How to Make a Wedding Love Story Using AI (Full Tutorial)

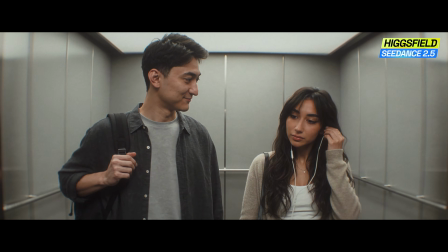Hi. What are you listening to? It's Orincon.
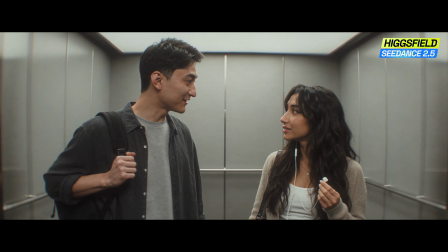Oh, I love Orincon. Oh, really?
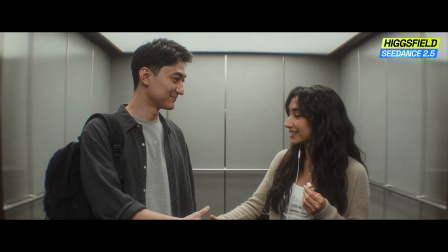I'm Nate. Isla, nice to meet you. Oh, that's my floor.
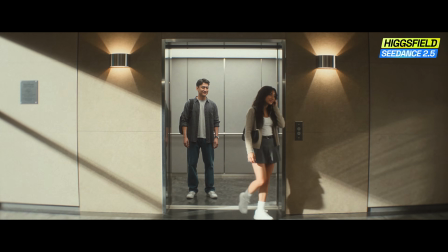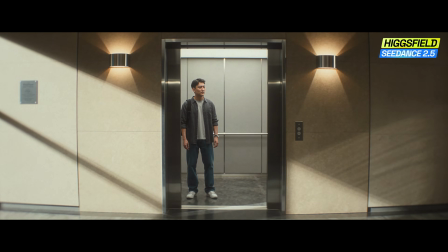Holy shit. Isla, wait!
The first step of every AI video workflow is the assets. The characters, the locations, the props.
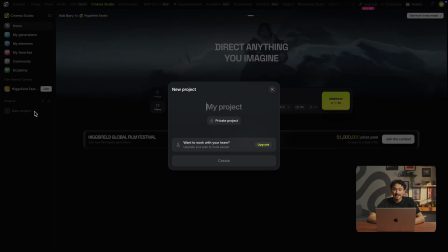Let's start from scene 1. So for this, start in Higgsfield Cinema Studio and name the new project Love Story.
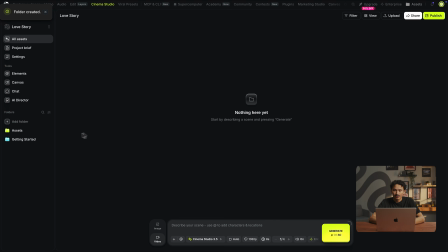Set up a folder for every scene with subfolders for each asset before generating a single thing. Trust me, 2 weeks from now, when you're sitting on 400 generations, future you will thank you. So we start with the character sheets. Here's what everyone tries first, and here's why it fails. You take the person's photos, feed them in as references, and generate a character sheet. Let's see what we get.
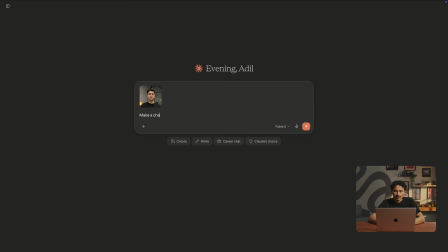So inside Claude, I'm gonna ask for a character sheet for my 1900s British traveler character. Young guy, early 20s, with a stubble. I'm gonna say use the attached face references.
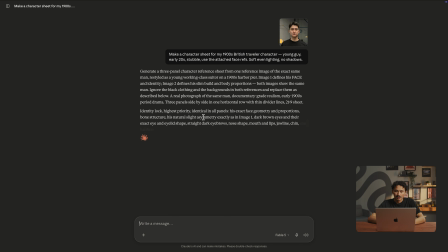Soft, even lighting, no shadows. Now I'm gonna take this detailed prompt, and inside Cinema Studio,
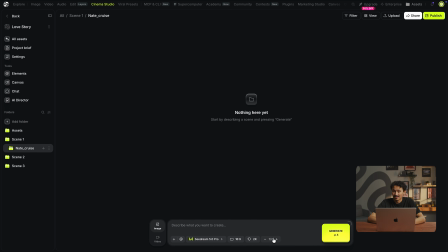I'll use Seedream because it works best with the faces and textures for the clothing, and generate a couple of options.
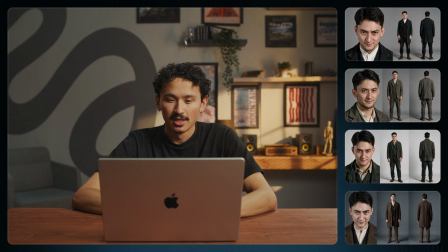Yeah, this is what I'm talking about. So the face, it feels a bit off. It looks like a lookalike actor, not the actual guy. The bride would totally notice because she always does. Now, the clothing texture looks realistic, but again, the face is not quite what I want.
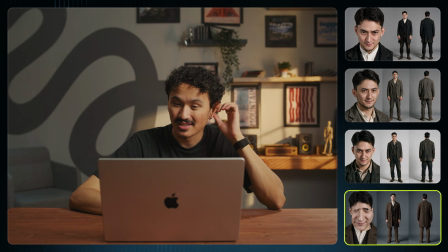You might see a weird texture on his face, and we don't want that on our main character. So here's what I'm gonna do instead. It's a pretty simple hack, and honestly it sounds way too dumb to work.
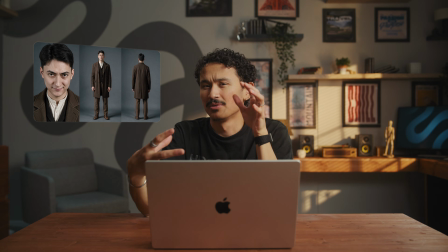I built a hybrid. I kept the costume and the body and the overall silhouette using the Seedream sheet because that part was already perfect.
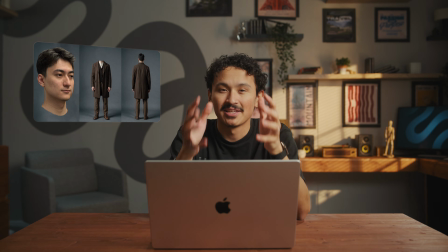And then I just erased the head on the main panel, and then in the portrait panel, we pasted the actual photo right in. This gets you natural looking faces and consistent outfits every single time. Now for her sheet, same pipeline, second run. Everything runs exactly the same.
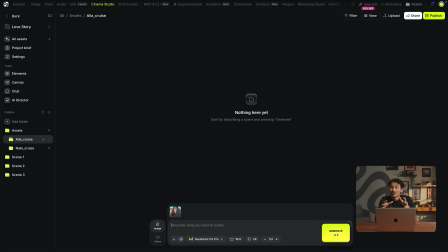A quick request to Claude, expanded into a full detailed prompt, generated in Higgsfield, and then her real photo swapped onto the head on the front panel. These exact steps are what keep you from getting that generic sloppy AI look. Same rules, same order. The only thing that changes is the request. Alright, now the locations. About 70% of your final video quality comes from the location. That's what makes or breaks your video. For our first scene, we need the 1900s hardware. And for that, we need to fit 4 key moments: a packed crowd, a shoulder bump, a long sprint, and a leap onto a moving ship.
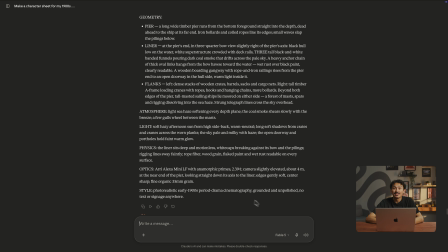So this is what I asked from Claude, and this is a detailed prompt we have. Now I'm running a few batches in Soul Cinema. Hands down the best model right now for location generation because of the variety it gives you. Since 8 batches only cost 1 credit, I had plenty of options to pick from. With a scene this packed, the first take never survives anyway, so I generated several.
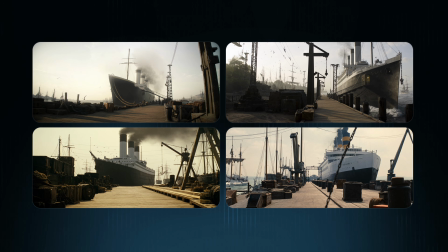Let's see what we've got. So the first one, gorgeous ship, right?
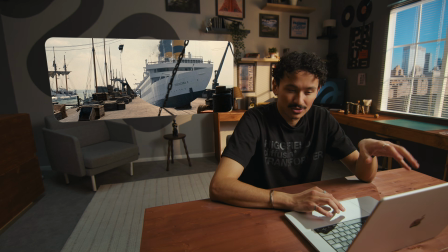But look at the pier. There's no room for a crowd and definitely no room for a run.
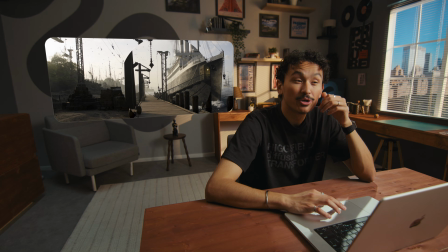For the second one, no bridge and no room between the cranes and way too much clutter.
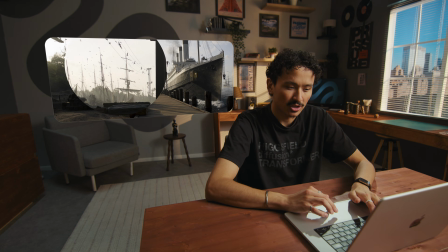The extra birds and junk on the left will just turn into mush during generation.
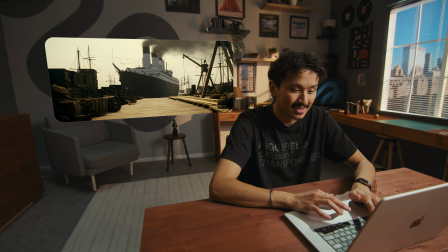The third one, good layout but wrong lighting. That heavy yellow tint would leak onto every single scene, not our mood.
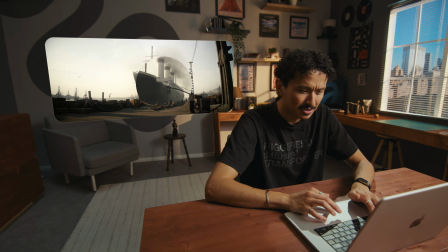Now this is the one. The long pier gives you plenty of room for a crowd, a crash, and a full sprint. She can get on board and he has a place to run. Best of all, the sides hold all the mess, leaving the middle clean for the action. Okay, location locked. Let's move on to step 3, the scenes. First and foremost, I don't write video prompts by hand.